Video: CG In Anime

When is a good time to use CG in your anime? Never.
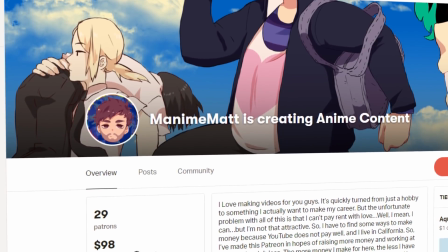11s
Thank you guys for watching. Feel free to support me on Patreon, subscribe to my channel, make sure you guys share, like, and comment. Okay, but seriously, it's not that simple.
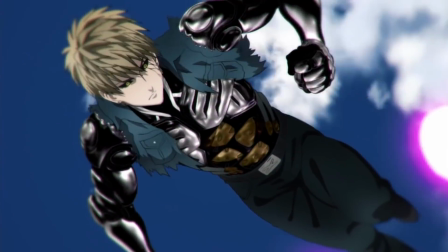19s
With anime becoming more and more mainstream and budgets for shows constantly shrinking, it's often impossible for studios to match that demand.
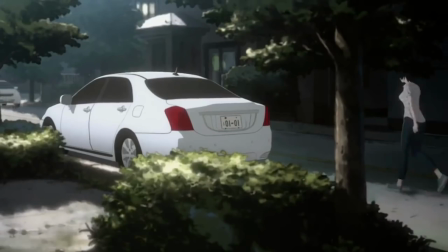28s
CG is a necessary evil. But surprisingly, that's not the argument I will be making today.
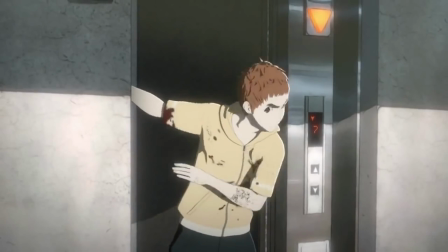36s
First, I just really want to delve into this topic because no matter how ugly CG is, it's kind of cool when used properly.
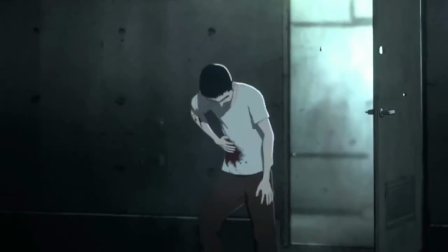44s
So today, that's kind of what I want to focus on: when, where, and how to use CG in anime,
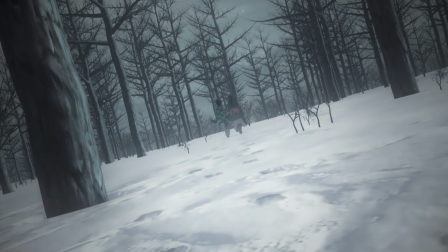50s
along of course with how the use of CG has evolved over the years.
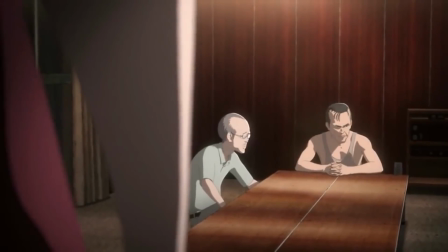55s
So let's start by talking about CG and of course when to use it.
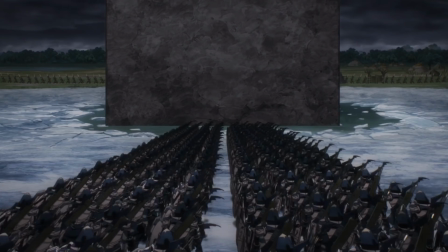59s
Let's just be honest with ourselves, it's often because of budgetary restraints.
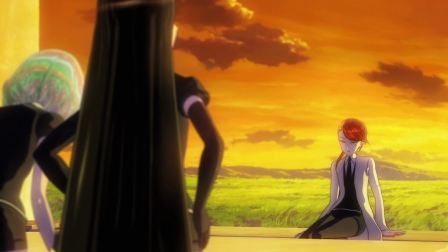64s
Of course, there are exceptions, and we will get to those,
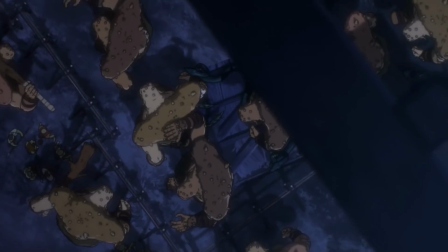68s
but often it's a case of way too much action in a single scene to animate on a budget.
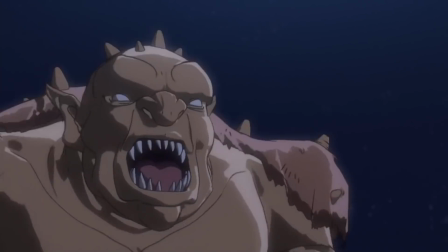74s
So CG can get the job done with an often notable difference in quality.
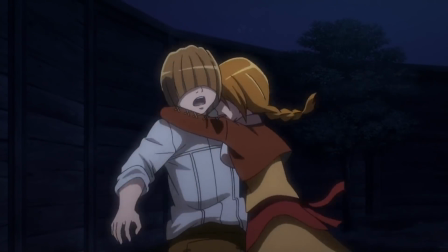80s
Of course, there are some really good rules of thumb to use when working in CG to make it not take your audience out of the story.
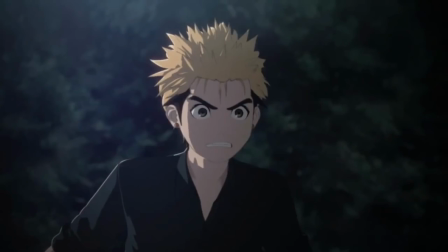87s
Because after all, that's all this art form is about.
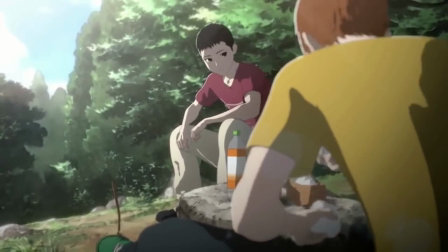91s
Keeping your audience immersed in your story, and weird jarring cuts back and forth to CG can absolutely ruin that.
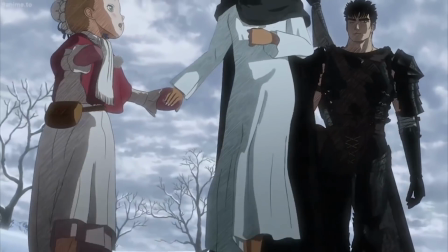98s
That's why it's often so universally hated. Now on to talking about where to use CG.
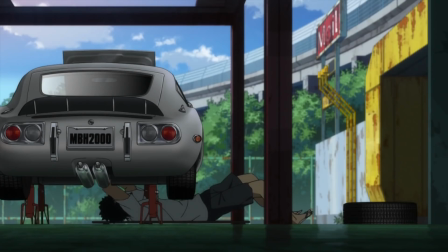104s
It's quite simply only on solid objects. Vehicles, buildings, any object that is not organic.
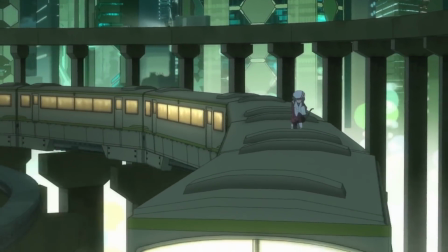113s
Computers are really good at simulating solid objects and really bad at simulating organic objects.
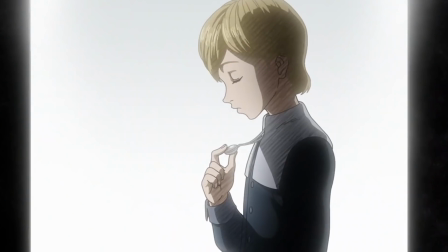120s
Yes, I'm looking at you, Berserk. And also, of course, how to use CG.
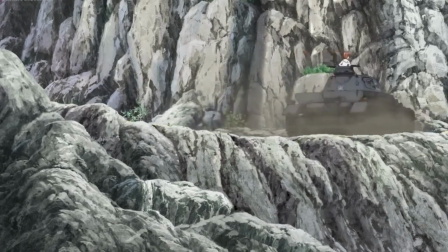126s
It's pretty simple. Establish with your audience when you will be using it, then stick to it.
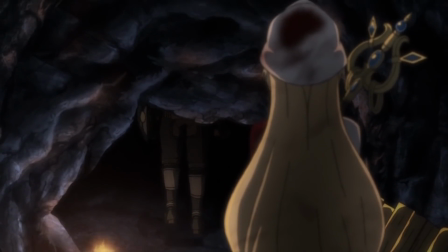131s
Don't cut back and forth between animating it in CG sometimes and 2D other times.
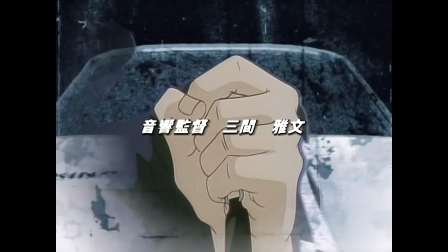136s
Pick a style and commit to it. So let's talk about one of the first anime to use CG and how they accomplished it
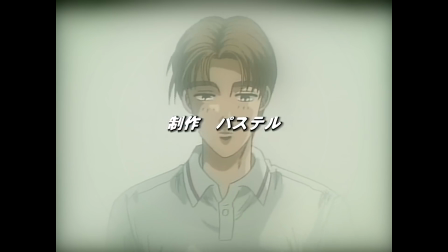143s
without pulling their audience out of the narrative. Initial D. So first,
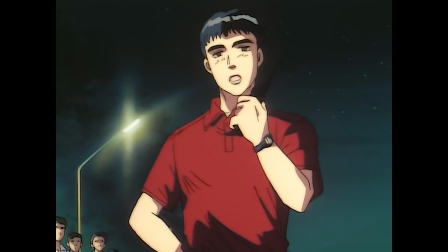148s
let's talk about when they use CG. Obviously, when they race.
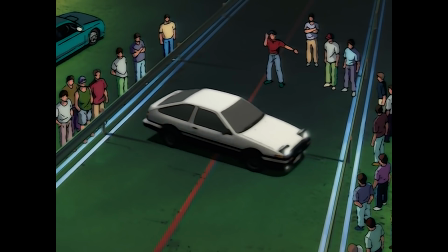152s
Those are the most heavy action scenes in the show, and without CG, the show probably would have never gotten out of pre-production.
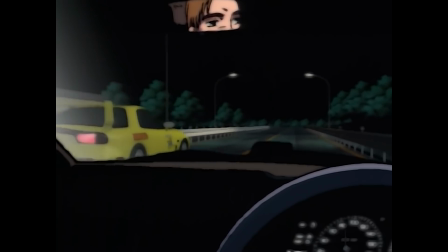159s
They also only use CG during the race scenes with the exteriors of the cars.
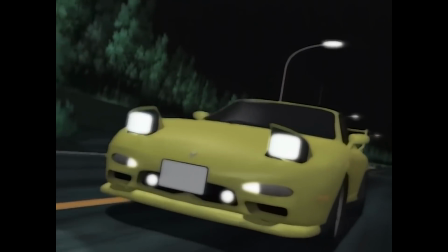165s
They do cut back and forth to 2D animation when they cut to the interior of the car, but all exterior shots are CG,
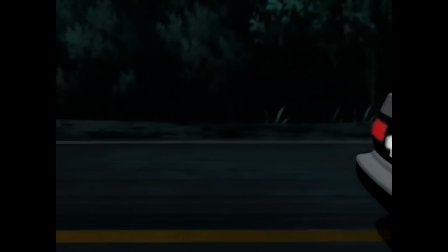172s
and so it's established with the audience and it never pulls you out of the races. And finally,
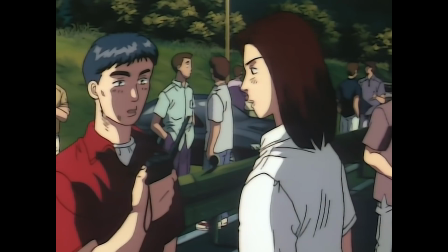176s
the CG objects are cars. Solid objects that, although they look horrible because the show is from the 90s, doesn't look like some terrifying body horror.
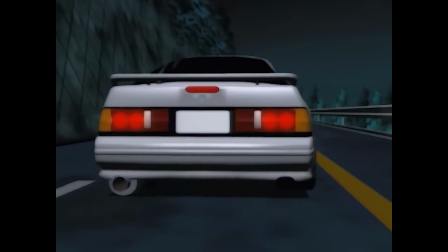185s
And that's why the awesome races of Initial D are still incredibly immersive despite the use of 90s CG. So, of course, I have to give you guys examples of poorly used CG in modern anime, and oh god, it just hurts to look at. I'm honestly not sure if you guys even want to see this.
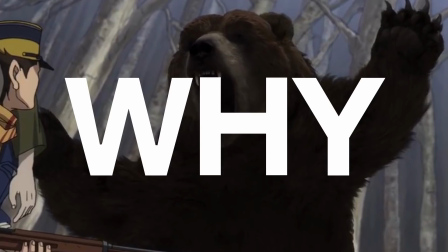207s
Okay, here it goes. Golden Kamui, why? Jesus, who let this monstrosity on television?
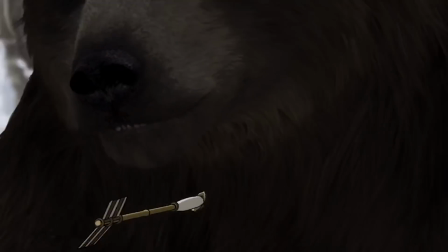216s
Not only that, in the first episode!
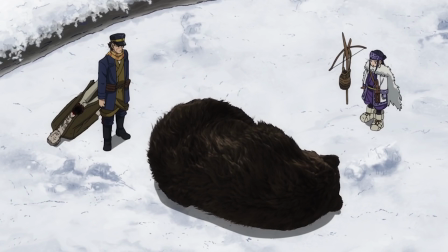219s
Okay, so let's take a little bit of time to talk about why this is so wrong.
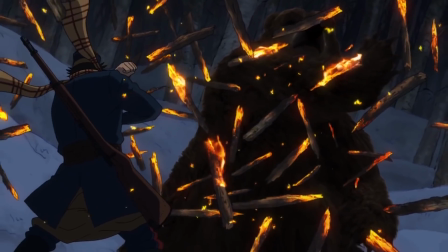226s
First, it breaks our number one rule. Don't use organic objects.
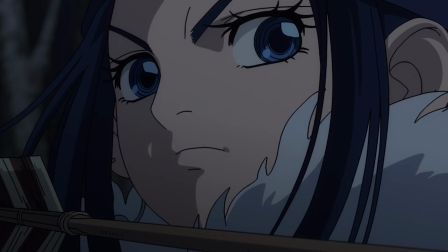231s
Computers are not that great at it still, if you can't tell.
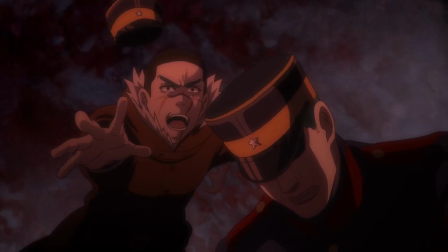236s
Secondly, look at the quality of the animation in the rest of the show. I feel like this was absolutely not a budget problem.
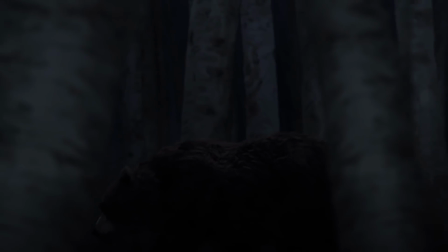244s
If it was less of a lack of budget and more of a mismanagement of budget.